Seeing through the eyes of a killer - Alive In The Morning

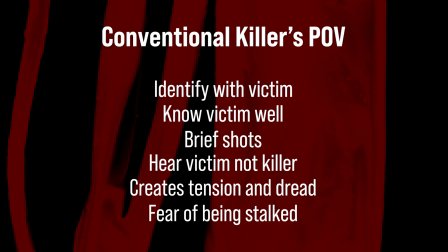4:10 This also feeds into our own fear that someone or something could be stalking us.
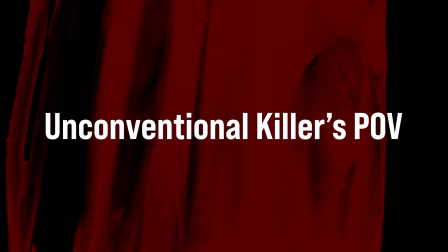4:16 But what about shots that ask us to identify not with the victim, but the killer?
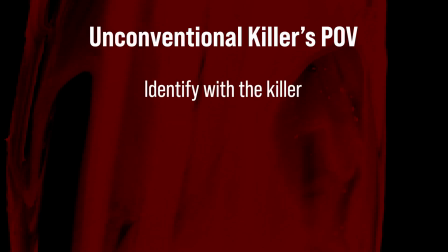4:21 We still see the victim through the eyes of a predator,
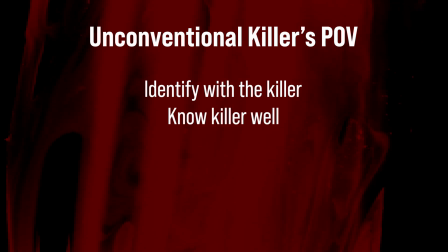4:25 but typically it's the killer who's now familiar to us, while the victim is a stranger.
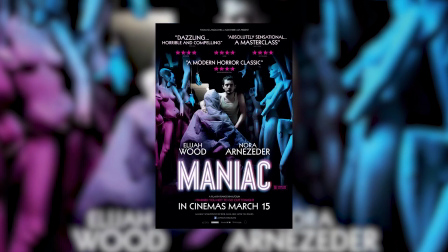4:31 The 2012 film Maniac features extensive shots from
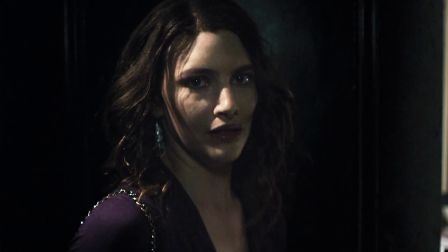4:35 the POV of a disturbed young man stalking and killing in Los Angeles.
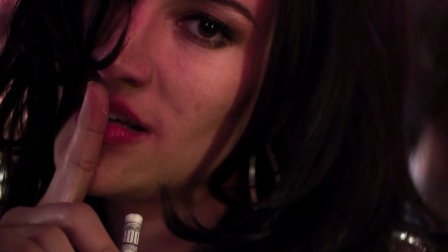4:40 We learn about his traumatic childhood and fetish for mannequins.
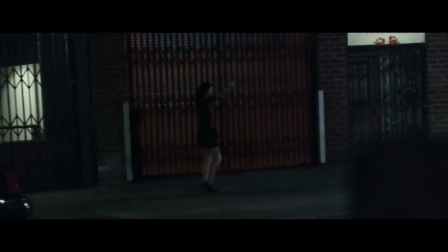4:45 We even see him fall in love. But we know nothing about his victims, only meeting them just before he kills them.
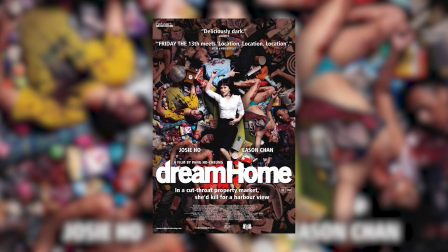4:53 Hi.
The 2010 Hong Kong movie Dream Home goes even further by creating empathy for a young woman
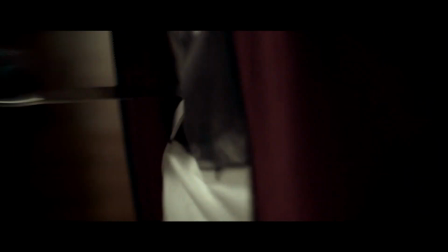5:01 whose POV we follow as she goes on a killing spree.
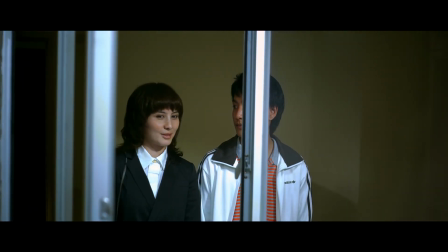5:05 She dreams of moving her family into a waterfront apartment, like the one she wanted as a child.
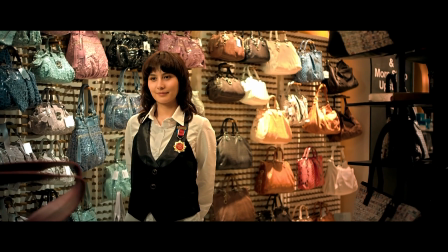5:12 She works 2 jobs to try to get a mortgage, but her parents die before she saved enough money,
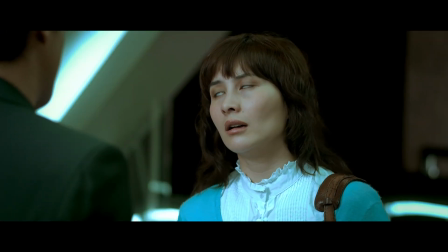5:18 and the sellers put the apartment out of her reach, even with her father's insurance.
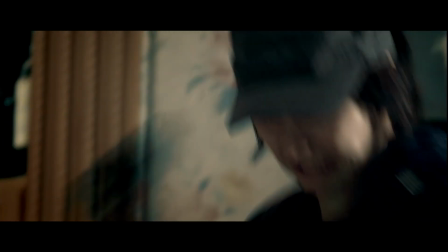5:24 We feel sorry for her, so when she starts killing the apartment block's residents to make the sellers lower their price,
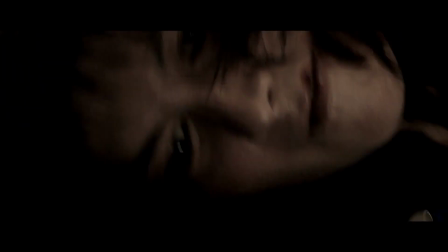5:31 we root for her, not her victims, who we know little about.
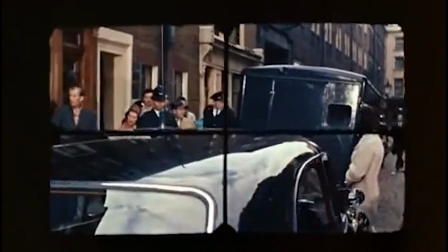5:37 If we don't know the killer well with this type of shot, we at least meet them before we see their victims.
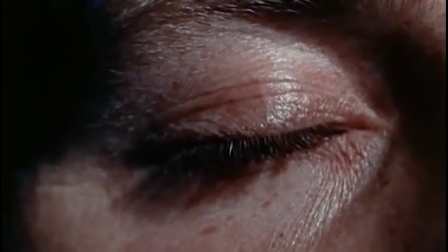5:44 At the start of Peeping Tom, we see the eye of a filmmaker opening,
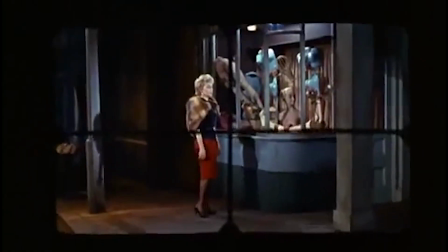5:51 before we see his first victim.
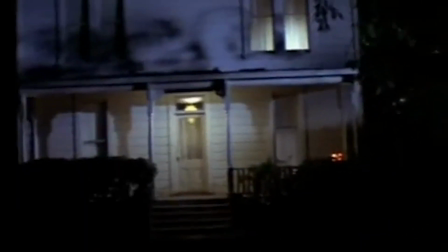5:57 In the opening scene of Halloween, we see through the eyes of Michael Myers, before we see his sister.
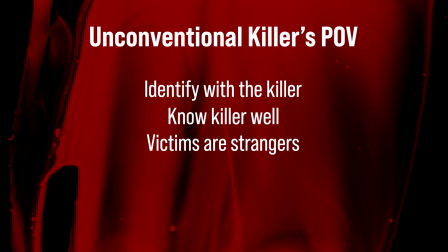6:05 We are alone, aren't we?
These types of POV shot tend to be long. We typically move with the killer in a continuous tracking shot as they stalk and attack their prey.
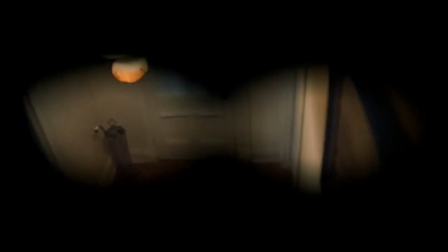6:16 Halloween's opening shot is more than 4 minutes long.
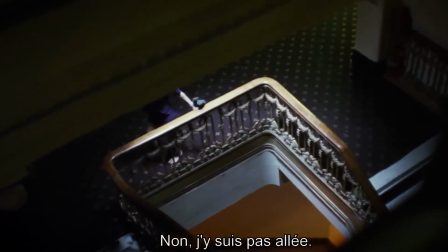6:23 The POV shots in Maniac run to several minutes each.
No, it freaked me out.
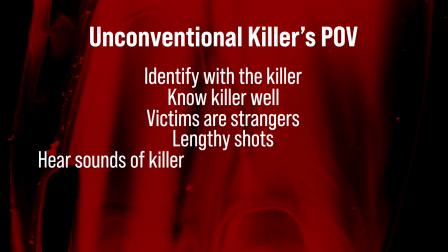6:30 And when we hear sounds with these shots, we hear the killer instead of, or as well as, the victim.
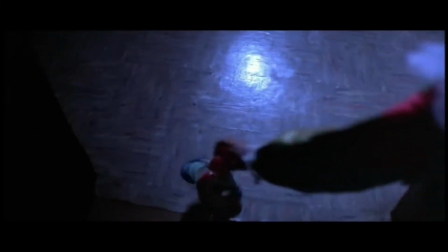6:37 In Halloween, we hear Michael breathing through his mask.
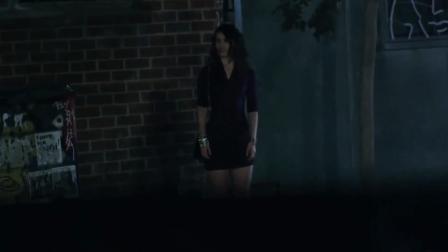6:43 In Maniac, we hear Frank talking to himself.
I see you too.
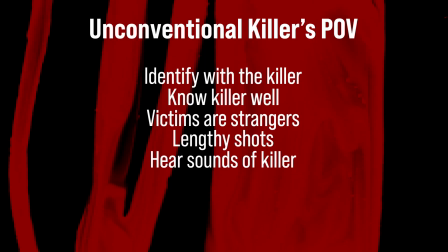6:49 Hearing the sounds of the killer, knowing them well, or at least meeting them first,
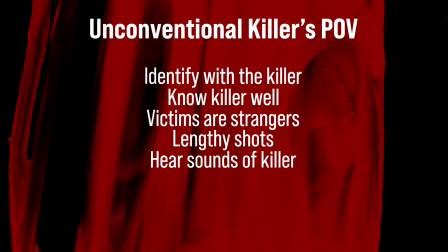6:54 and seeing through their eyes for an extended period of time, connects us to them.
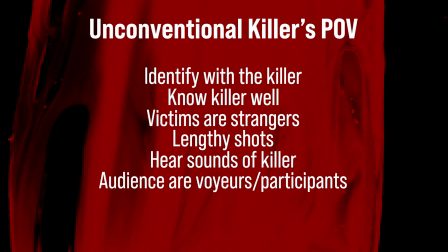7:00 We become a voyeur and an unwilling participant in the act, making us feel uncomfortable and unsettled.
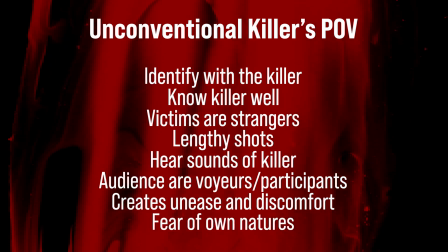7:06 This also taps into our fear of our own natures and what we might be capable of.
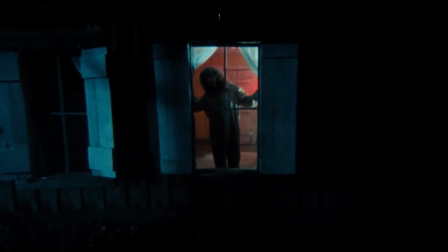7:12 But what if the killer isn't human?
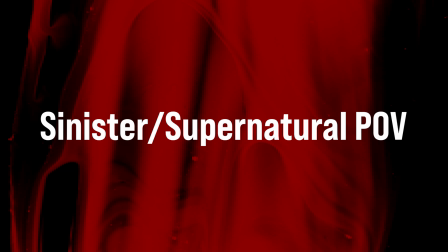7:17 A third type of shot could be called the sinister or supernatural POV.
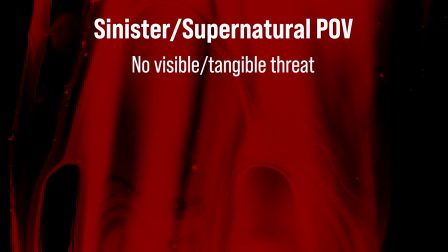7:23 With this type of shot, there's no visible threat on screen, and what we're looking at is often innocuous,
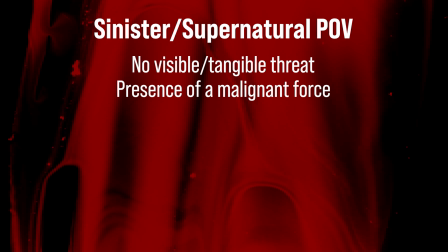7:29 but we sense a malignant force surrounds and threatens the characters.
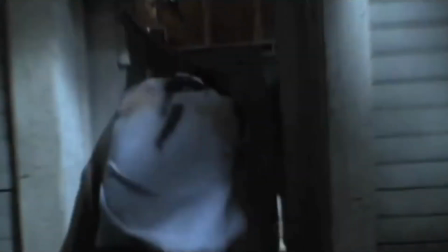7:34 In the Evil Dead films, we see through the eyes of the demons and spirits, terrorizing Ash and his friends.
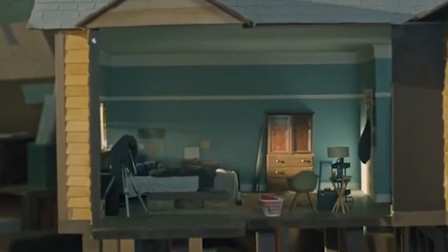7:45 In Hereditary, we sense a sinister presence surrounds a grieving family.
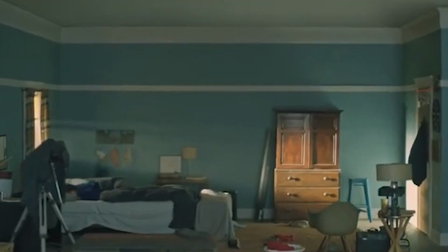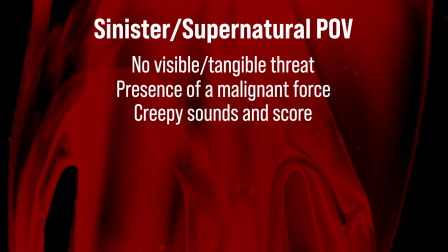7:56 The use of sound and score is crucial with these shots.
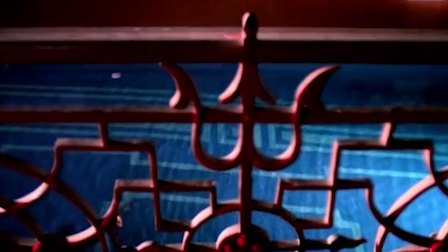8:01 If we watch this scene from Suspiria without sound, 2 girls are just taking a late night swim.
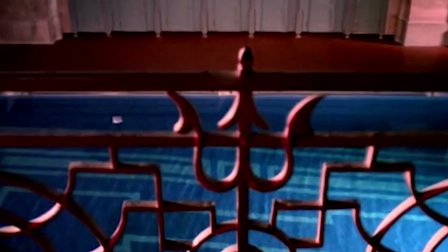8:11 But if we add the score, it now feels as though a sinister presence is watching them.